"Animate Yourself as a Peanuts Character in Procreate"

This video is sponsored by Squarespace. Apple posted a tutorial video over on their YouTube channel the other day, and hat tip to them, it is really solid. The tutorial is about how to draw yourself as a Peanuts character. Now, fellow tech YouTuber and fellow Clevelander, Trent's Tech, was like, can you take this further?
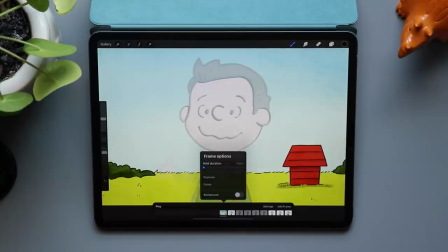[0:17]
Heck yeah, we could take this further. To do this, I'm going to be using an app called Procreate on the iPad.
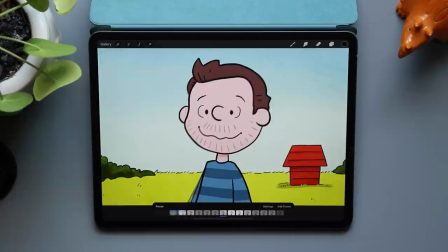[0:22]
Now, while I'll be using a Peanuts character, what we're going to be doing today will work for any art style.
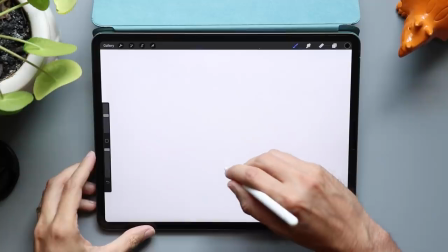[0:27]
So where do we start? I like to block out a really rough animation first, and I mean really rough.
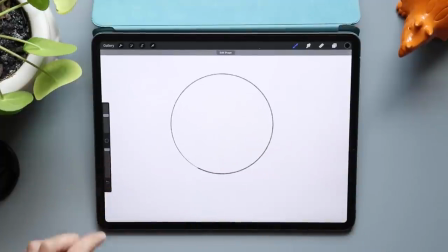[0:33]
This is just a circle and some blocks. Drawing detail, it takes time. If the animation looks okay with no detail, it's going to look even better with detail. And if we need to make any changes, which we will, it's going to save us a ton of time.
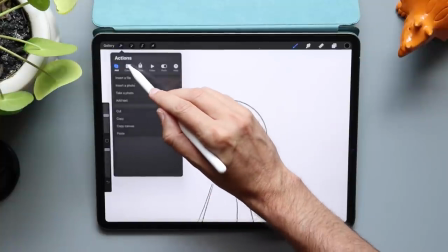[0:48]
In Procreate, let's go up to the wrench icon, go to the Canvas tab, and turn on Animation Assist.
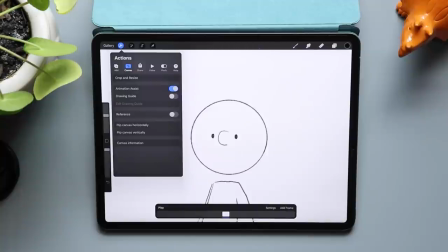[0:54]
This is going to bring up a handy animation toolbar. You're going to see that down here along the bottom of the screen. In Procreate, you have layers. How this works is every layer becomes a frame in your animation.
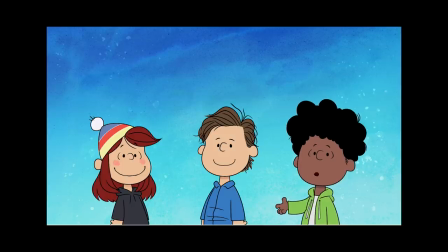[1:06]
Looking at the Peanuts character's animation, it's subtle. They don't zip around the screen, move really fast. And even though the animation is subtle, it's really effective. Before every move, the character previews that move for about one frame.
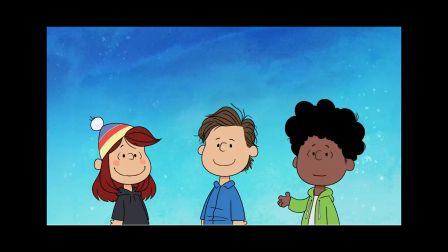[1:20]
In animation, this is called anticipation. For example, before that head goes back, it goes forward just a little bit. So for our simple animation today, we're gonna make this four frames. Frame number one is the head, its starting point. Head is gonna move forward just a little bit. Frame number three and four are gonna have our head moving backwards.
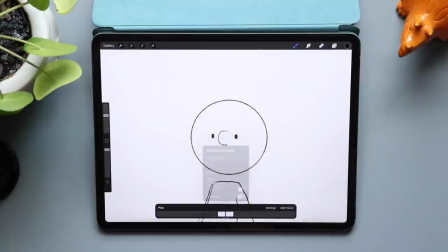[1:41]
I'm gonna tap on my frame down here, and I'm gonna go and tap duplicate. Grab the selection tool at the top, and let's select the head.
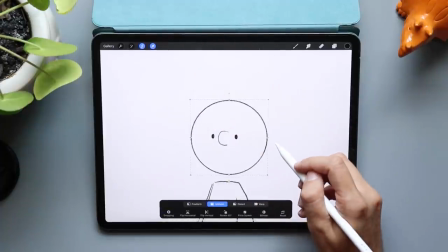[1:49]
Then with the arrow tool, we're gonna move it forward and down. Now, like I said before, this is just a tiny, tiny bit.
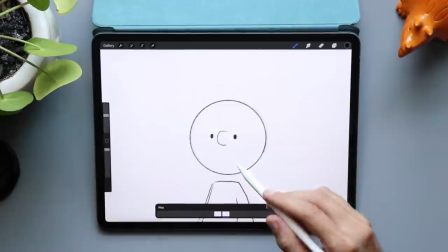[1:57]
You may see a transparent version of your last frame. This is something called onion skinning. If you don't see this, you can turn it on by tapping on the settings and then adjusting it there.
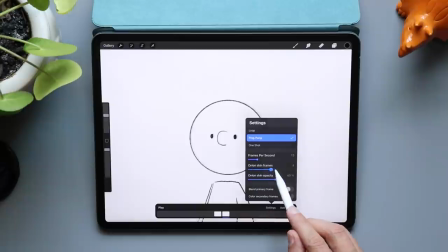[2:06]
I love onion skinning because it gives you a guide that you can follow as you're creating new frames. Now, what I'm gonna do is I'm gonna repeat these steps, but this time we're gonna be moving the head backwards.
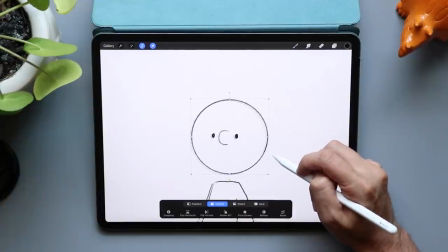[2:16]
Again, notice how little I'm moving the head each time. It's only a couple pixels.
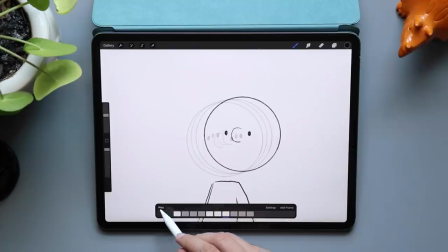[2:21]
This is gonna give us that nice, subtle animation. If we do it too much, like I'm doing here, it would be way too jerky.
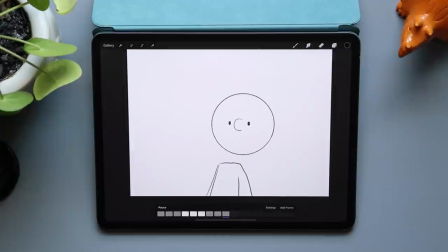[2:28]
Now, this would be fine if your character was getting hit in the head with a snowball, but we're just having our character talk.
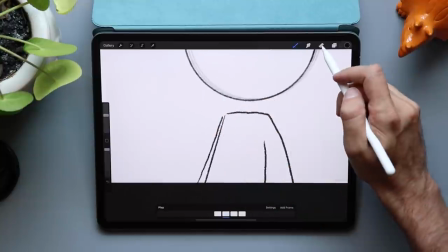[2:34]
So once the head's looking pretty smooth, I'm gonna go back to each frame and I'm gonna add in a hand movement.
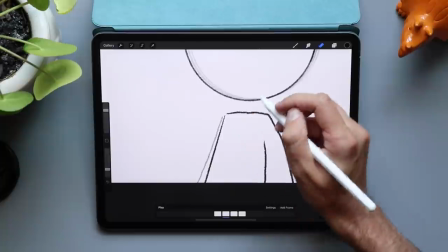[2:39]
We're gonna be using the same principles at play here. Frame number two, we're gonna add that anticipation.
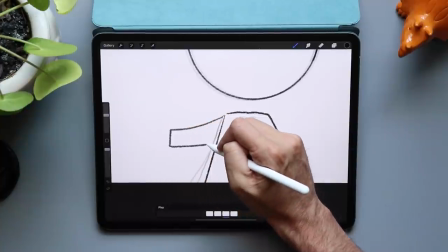[2:44]
We're gonna move that arm just a tiny bit. Frame number three is we're gonna see that arm move way up, and frame number four, it's gonna move up just a little bit. Now, before we preview this animation, I wanna add a pause at the beginning and I wanna add a pause at the end. So what I could do is take frame one and duplicate it a couple times, but Procreate has this nice feature called hold.
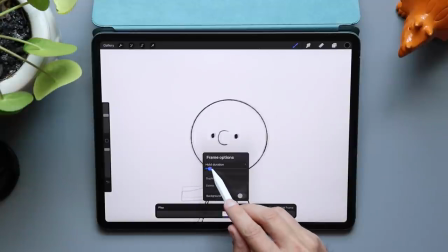[3:05]
I'm gonna tap on the frame and then I'm gonna set the hold duration to four. I'm also gonna go to the last frame.
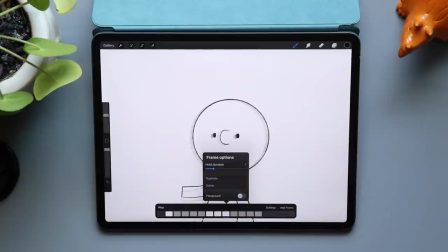[3:11]
I'm gonna tap on that and set the hold duration of that to four as well. Nice, okay, this is gonna work.
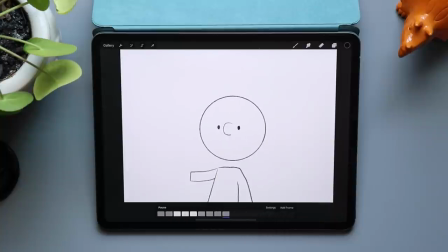[3:17]
Now I feel comfortable creating the details. Let's put our character into this. Now when I'm doing this, sometimes I'm gonna turn on the animation assist, sometimes I'm gonna turn it off. When I'm drawing, I like to toggle it off. You know how I mentioned that every layer in Procreate becomes a frame in your animation? Well, a layer folder or a group also counts as one frame of animation.
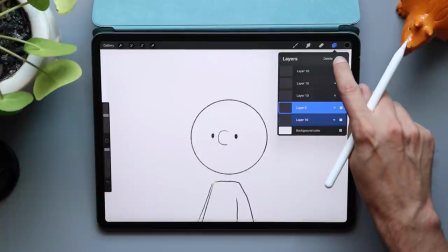[3:38]
So what I'm gonna end up doing is taking my polished artwork and I'm gonna put it all in one folder and call that frame one.
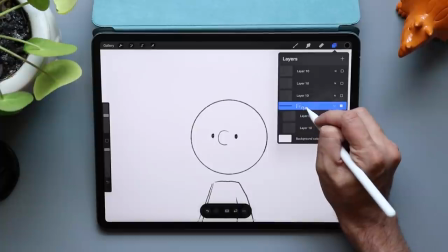[3:44]
That way, if I want my line art on one layer and my colors on a separate layer or anything else, all of that is in one folder. Cool? Let's draw this character.